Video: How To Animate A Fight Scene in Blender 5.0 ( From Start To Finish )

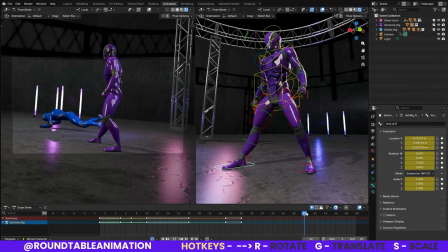(79:05)
And how I'm going to do that is first remove the keyframe that's here for the kick. Take this when it stops into here, right? Because we're going to do another snap.
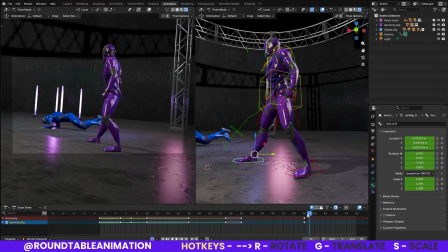(79:23)
Is move
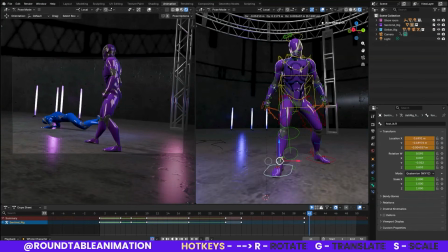(79:26)
I would say move it a little bit closer to the body so it has a little bit of a better bend and a weight shift.
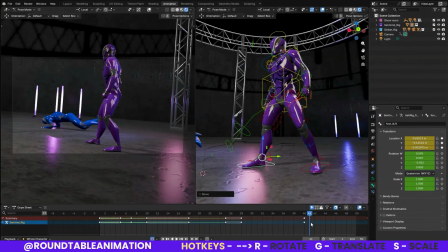(79:33)
I think we'll look at that first and see how that looks, right? I think that looks better. It's coming down. And then I'm going to come back here for this one and then shift it, right? Oops, what did I do there? So let's save it.
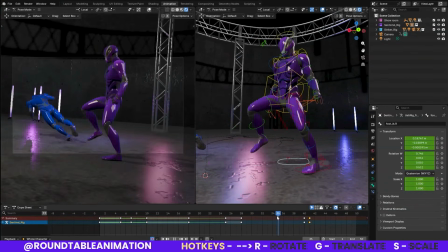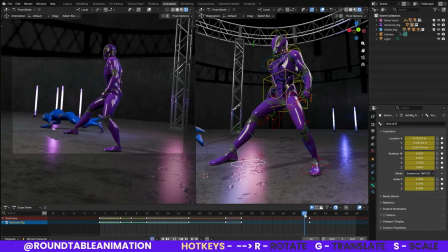(79:58)
We'll save it or delete. Both work. Snap. And then go back into here.
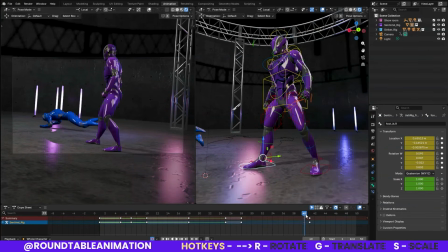(80:13)
Nope, but the one, I'm always going to forget that. So then when he comes down, snap, set.
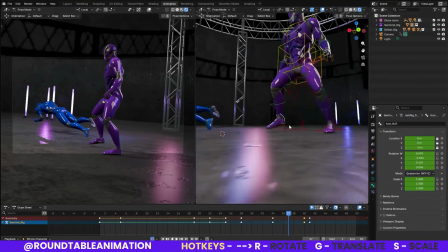(80:24)
And then if I want any kind of set motion with the foot, just to add a little bit to it.
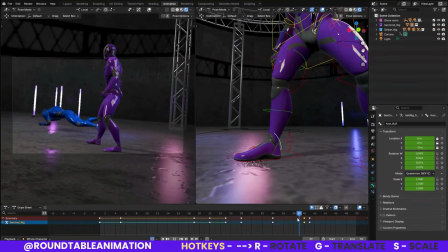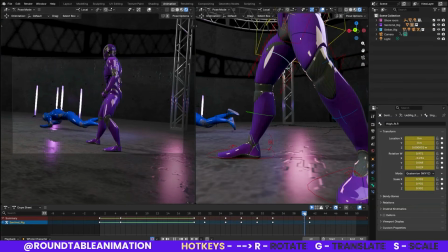(80:38)
Is
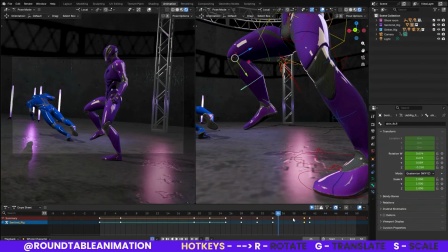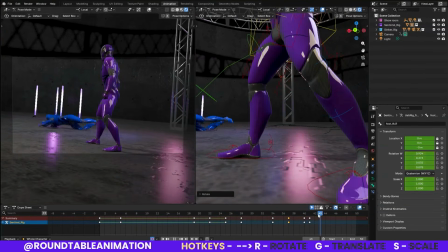(80:44)
gonna be like here, and then it steps in, not much, and then it automatically feels a little more intentional.
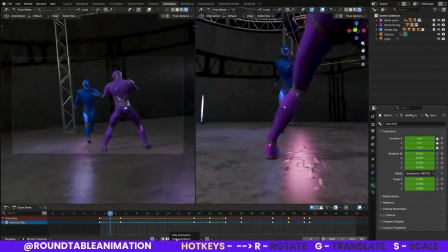(80:54)
And I think that's it. We can always go in and clean it up some more, but I think this kind of works for our nice little first bit to this, like this first phase into the fight. You know, I'm thinking it's looking pretty good.
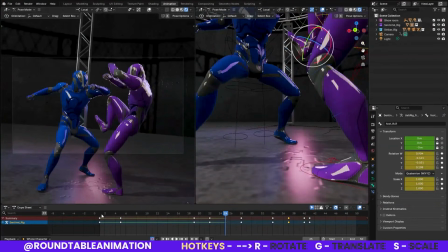(81:11)
And it's just telling you just need to get the building blocks of the fight going.
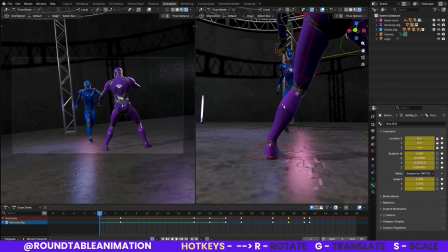(81:16)
You know, you're seeing just a little bit, you know, how it can, you know, go from start to finish. You're seeing a little bit of you know, from going from pose to pose, seeing how it can change from
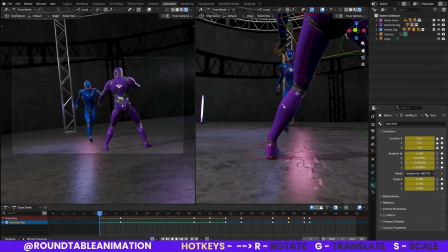(81:32)
something that's simple as having a leg out here and using some poses, and really getting a feel of how the fight looks.
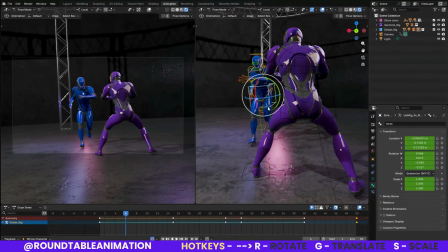(81:41)
So now what we're going to do next is we're going to start to fill in some of these in-between poses, right?
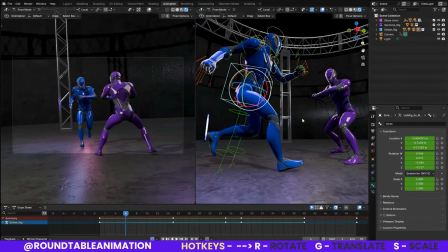(81:50)
So we have our main poses here.
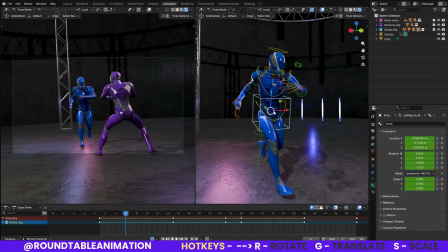(81:54)
We're going to start filling in some of these in-betweens in order to get this to look a lot more fluid and a lot more
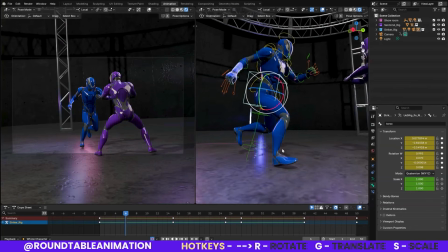(82:04)
believable as far as a fight. So I'm going to switch out some of the controls here.
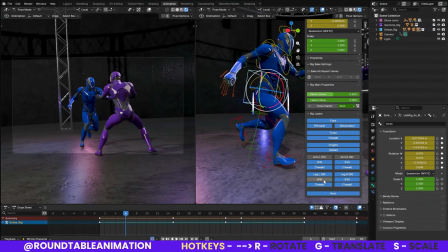(82:10)
Switch out to
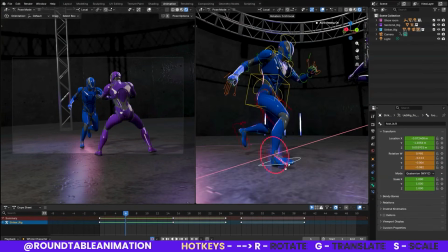(82:15)
get out the IK, get that going, and switch it down just to get the positioning a little right.
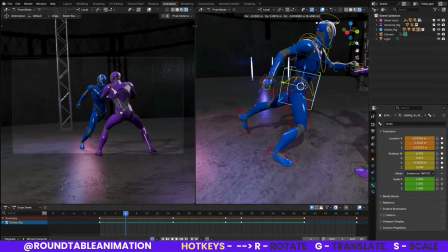(82:22)
Like right now I feel like he feels a little slow going into it,
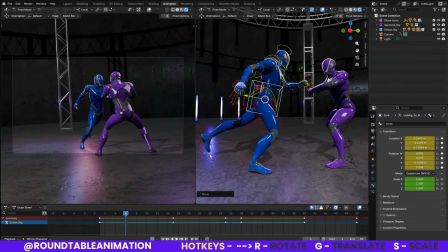(82:26)
so I really want to make sure that the arm when he's swinging feels like it's going to connect to his body.
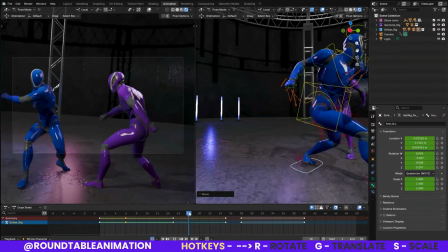(82:31)
So if we have that there, I think it could be a little bit more believable. So let's see, it's getting this arm down, leg down,
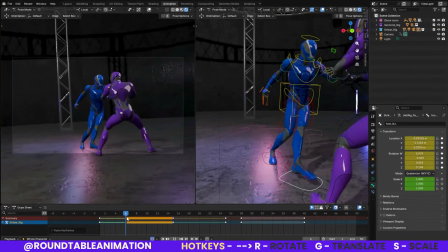(82:46)
just copy paste. And right now I'm just trying to see how I can
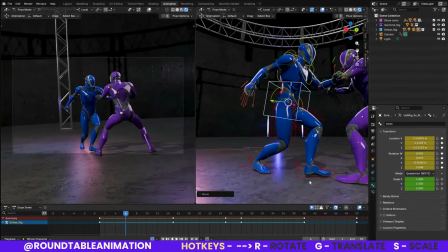(82:55)
bring the foot to where it is before and then have it make sense when he's doing the haymaker.
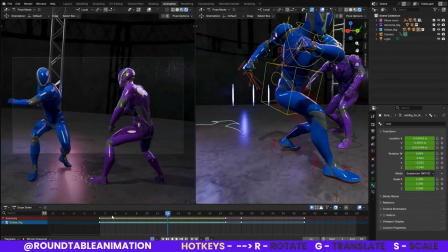(83:06)
See, we have this leg coming in here.
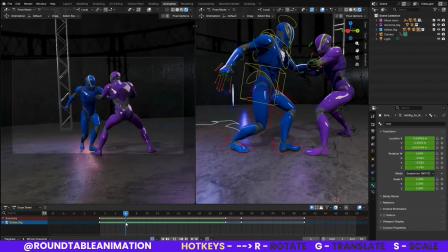(83:16)
Almost feels kind of good.
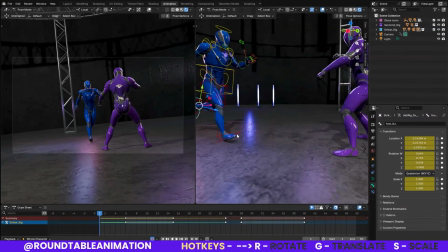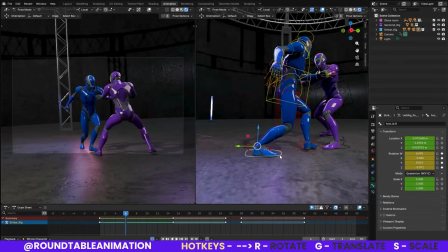(83:28)
Taking a step.
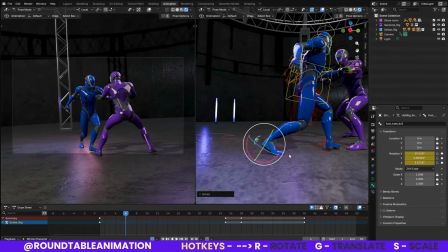(83:31)
I think if I move this back a little bit and just kind of have like the arch on that toe,
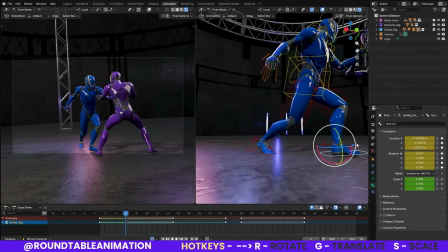(83:39)
that'll kind of give me a look of moving this around and putting the foot down.
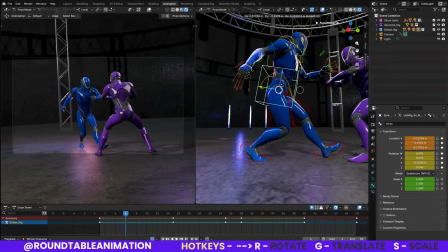(83:48)
You know, I'm kind of using the reference as, of course, as a guide, but I'm also, you know,
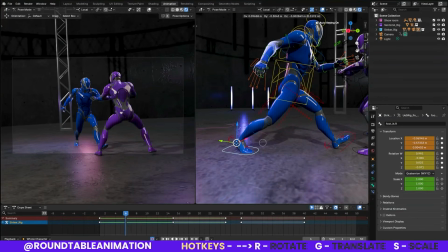(83:53)
using a little bit of the scene itself to kind of give me an idea.
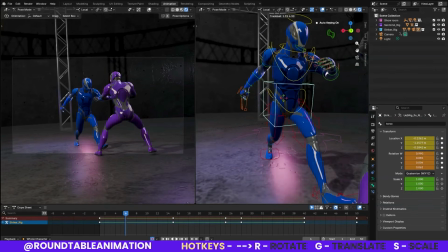(83:58)
So I don't want to stay too close to the reference. You know, you'll see me say that a lot, where you kind of use it as a guide,
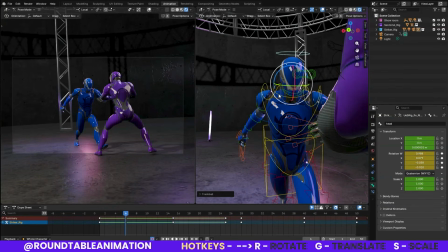(84:06)
but if you see the feel the scene giving you something different, you know, then kind of go by that.
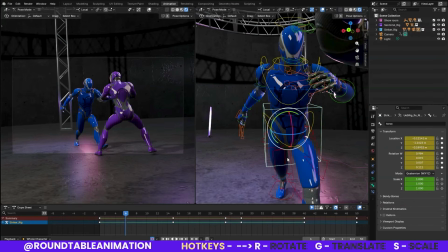(84:11)
So we're gonna have him kind of like square up, you know, to his opponent and really, you know, exaggerate it, make a really good pose here to accentuate
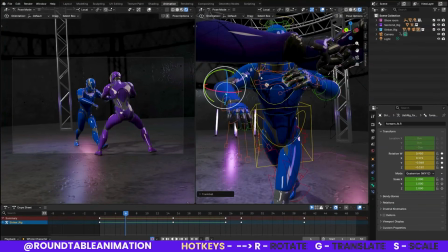(84:25)
like the prep for this swing.
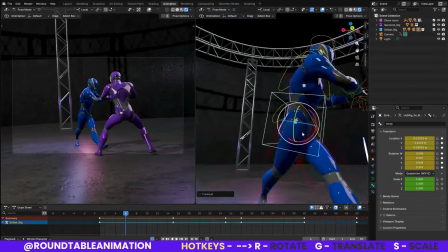(84:38)
Okay. Got this going.
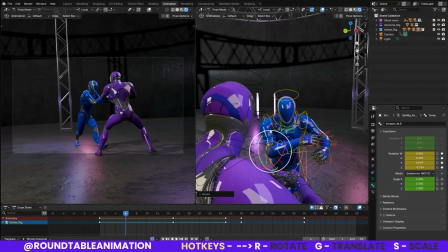Get the arm up.
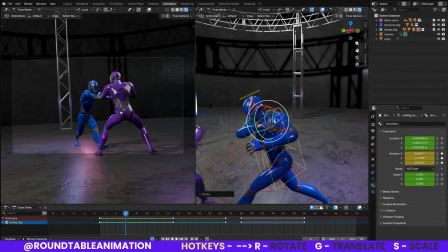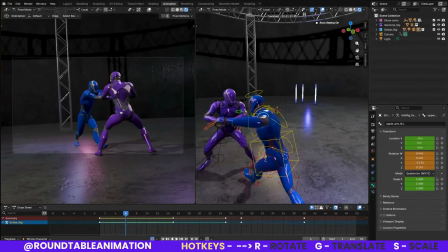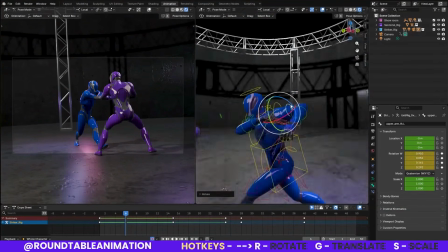(85:05)
Bringing his arm back a little bit. And I just want to make sure that this looks good,
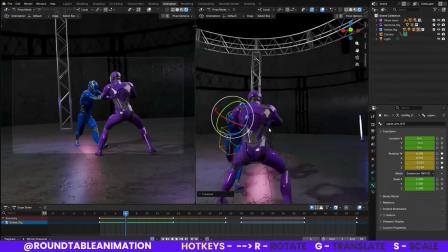(85:11)
that when he goes for the swing, especially if I'm going to use this as my camera, when he goes for the swing, it looks good,
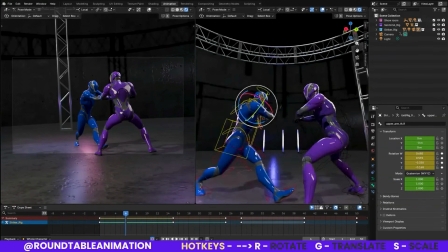(85:20)
right? Let's see if that kind of fits. Almost there. Almost there.
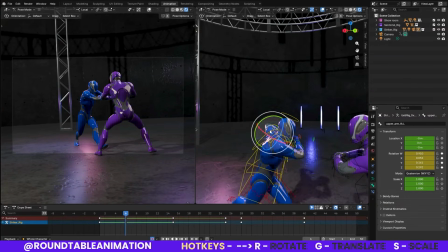(85:28)
Let's see if I adjust, maybe let's get this arm back.
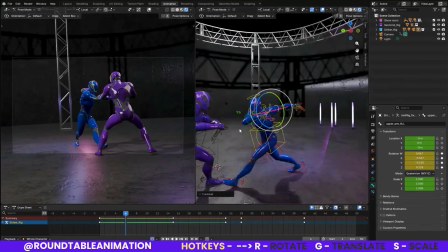(85:37)
And I'm looking back and forth in between my camera view and then my animation view.
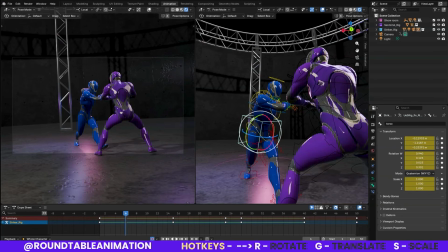(85:44)
I may go ahead and switch up the camera just to kind of, I don't want to necessarily use this.
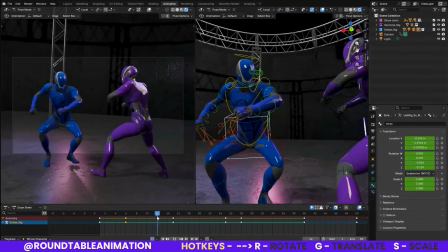(85:53)
So a lot of times when I do animate, for the most part, a lot of times animate to camera, but
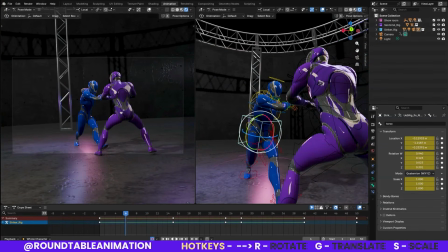(86:01)
for freedom, sometimes if I pose my characters, because I tend to lean towards mostly realistic or stylized realism,
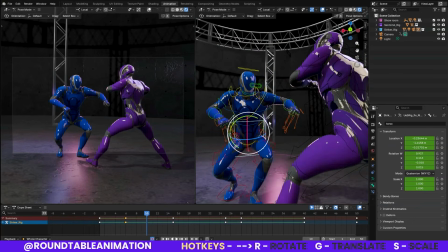(86:11)
if I make it look good all around, regardless of the camera view,
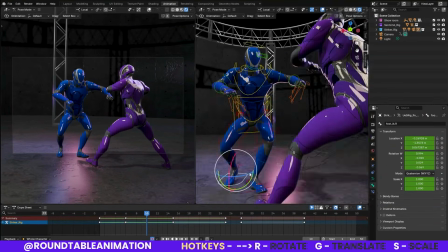(86:15)
then that kind of gives me a little bit more of a freedom to move the camera, and it won't necessarily break the action. So I make some adjustments here into the next pose.
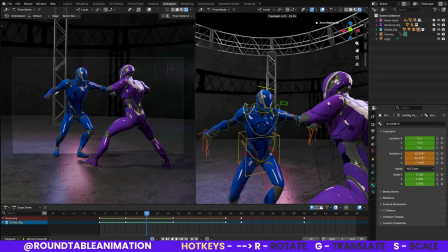(86:26)
I moved a few frames in between our first and our second and our third.
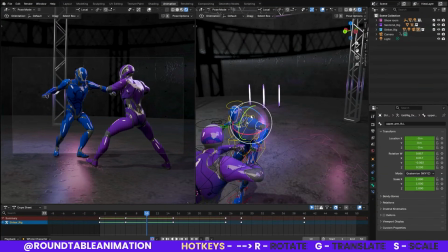(86:33)
Then now we're gonna actually go for I guess the last pose
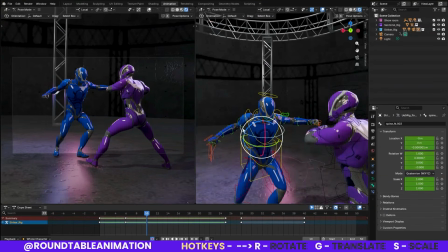(86:39)
right before, or for the swing, the middle of the swing. And because the next few frames where he settles is pretty short, it should look pretty good. Let's go ahead and move his arm back.
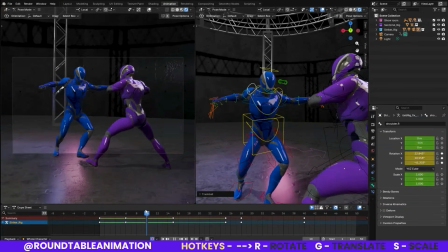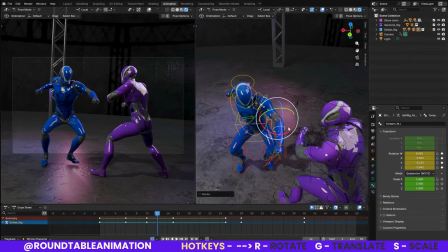(87:04)
Get this swing. Looks pretty good. I still want to make sure that it looks like it's gonna hit him.
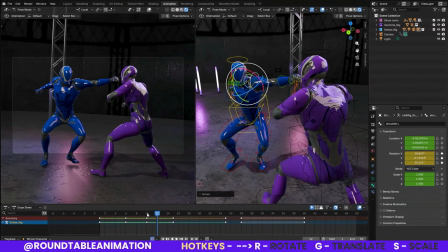(87:13)
And I don't necessarily think that looks good, so I kind of want to angle up my head so it feels like our character just dodged it. I think that feels a lot better.